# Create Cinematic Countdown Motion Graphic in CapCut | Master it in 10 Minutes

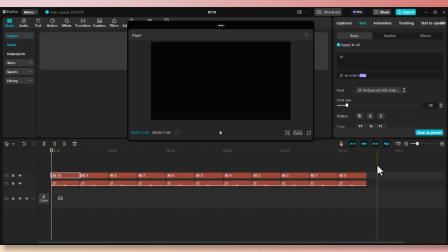[8:16]
Go ahead and drag to cover the entire sections on the upper layer.
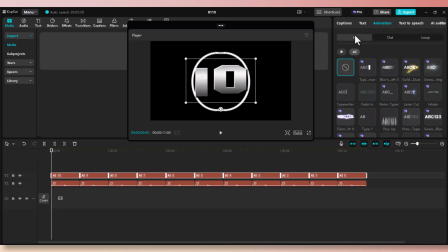[8:26]
Now go to Animation tab and go to In and select Starlight Effect. Now the Starlight Effect has been applied to all selected sections. As the number changes, there's going to be a Starlight Effect,
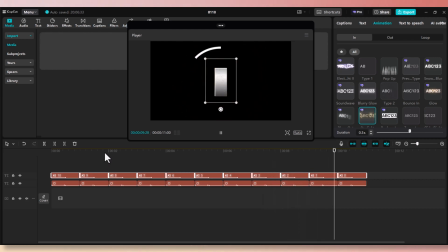[8:44]
which looks pretty close to a particle effect, makes it more cinematic and nice.
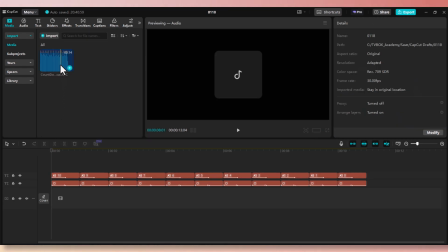[8:50]
Now it's time to add some sound effect. I've already downloaded the sound effect called 10 seconds countdown,
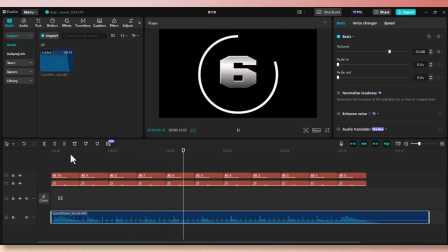[8:58]
which is timed precisely because we used ChatGPT to create those 1 second increment. So when the 10 seconds audio starts, it basically matches the entire scene. And that's one of the reasons you shouldn't create them manually. Now we need to add some effects.
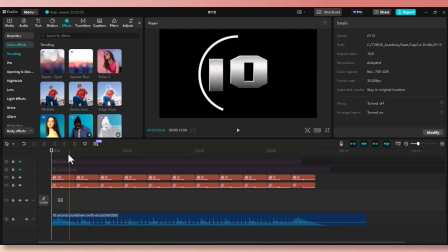[9:17]
Go to the effects tab. I've already downloaded the ones I need for this project,
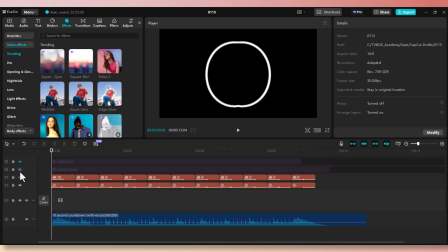[9:22]
but I'm going to show you step by step what each effect does and how you can use them.
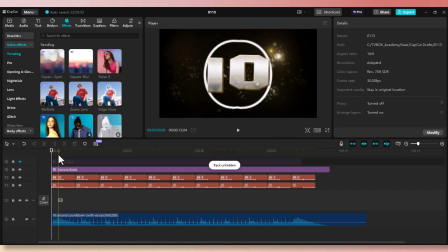[9:28]
The first effect is camera beats effect, which gives it a motion blurry effect, which looks very cinematic.
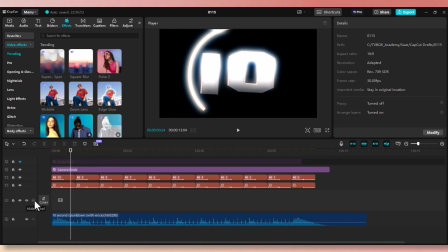[9:36]
It also gives it some camera movement.
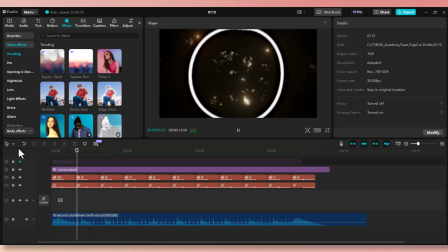[9:39]
When you cover the timeline with this effect, it goes through every number and gives it a different angle and different animation. Some of them are zoomed and some of them are wider angle, but in general, it gives it a nice shaky movement.
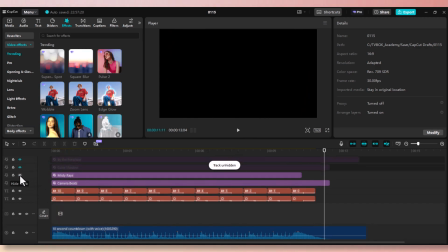[9:56]
Now the second effect is called misty rays. It gives it like a projector effect.
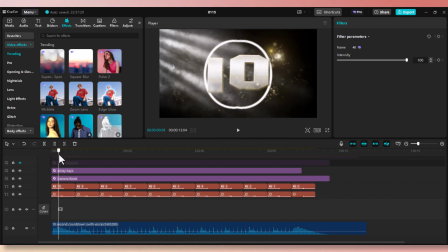[10:03]
It looks like it's a projector that is reflecting those numbers. I like this effect because it looks very realistic.
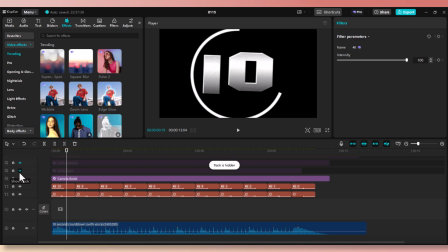[10:12]
And when you turn off this effect, you can tell it looks kind of empty without it.
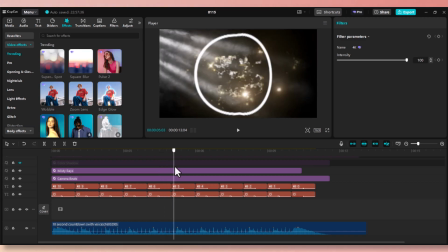[10:17]
So we're going to keep this effect. As each number changes, the misty ray effect shines through the numbers and enriches the first effect that we used, which is camera beats.
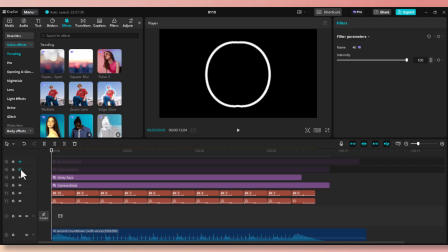[10:32]
Now we're going to change the lighting with the next effect, which is color shadows.
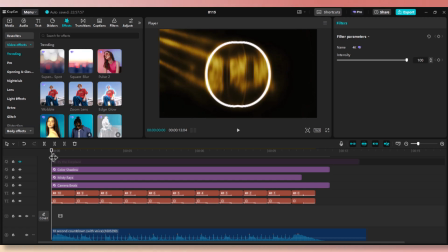[10:37]
It gives it a nice, a double reflective yellowish effect, which is very classic.
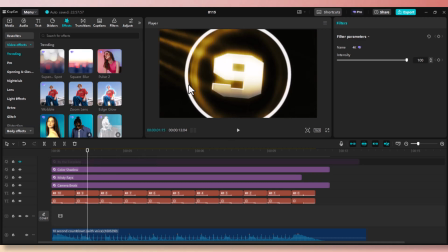[10:44]
And I like the way it shines through the misty rays and also through the numbers.
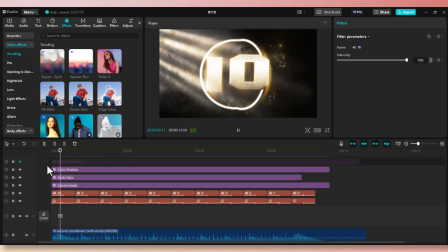[10:51]
It looks very goldish and very rich. And it matches our starlight effect.
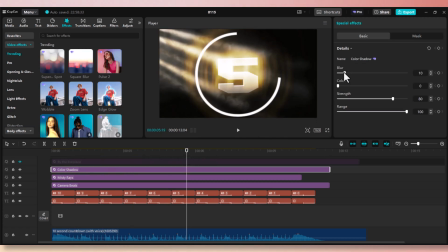[10:57]
You may also adjust the intensity of each effect by selecting that effect and going to the right pane and playing with those settings. You may adjust the blur, color, strength, and range. Every project is different, so select the one that matches your project.
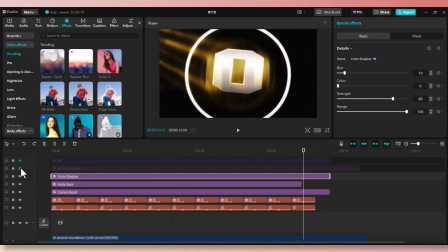[11:18]
Now we need to add the fire particle effect.
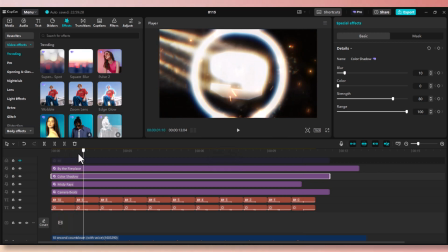[11:20]
For that, we're going to select by the fireplace effect, which is available inside CapCut.
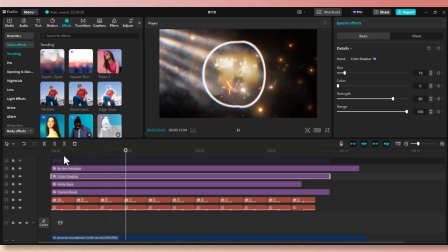[11:27]
All these effects I've selected are available in CapCut. Fire particle effect gives you this rich animation,
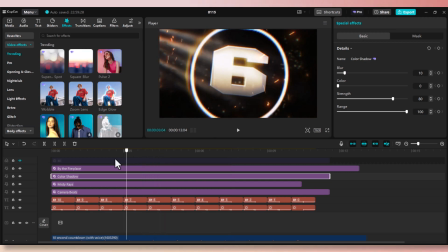[11:36]
which adds extra dimension to your project and makes it look very cinematic, epic motion graphic.
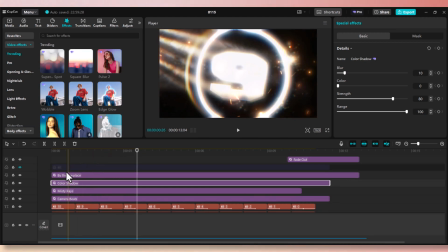[11:45]
Not only it looks very professional, but also very unique.
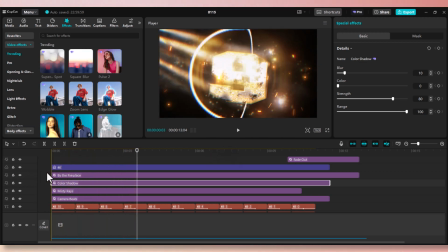[11:51]
Now the final layer we're going to add is a 4K layer. This is found in the filter section.
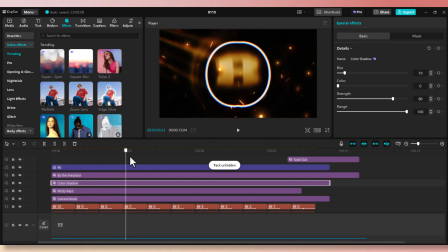[11:58]
If you look for 4K, you will find this filter. When you apply this filter effect, it gives you a sharper look.
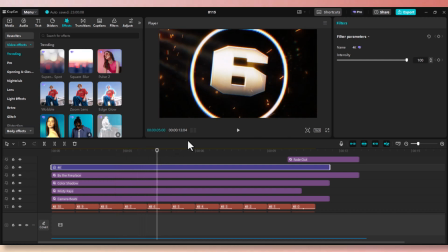[12:07]
For example, when you look at number 6, it's sharp.
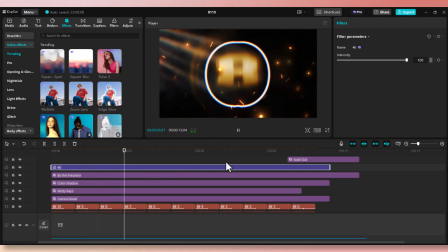[12:12]
Basically, the 4K filter effect, it creates a sharper and higher quality look to your project.
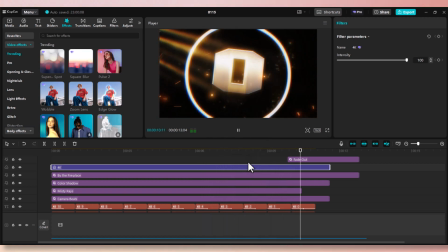[12:23]
Now, for the ending, I've added a fade to black effect.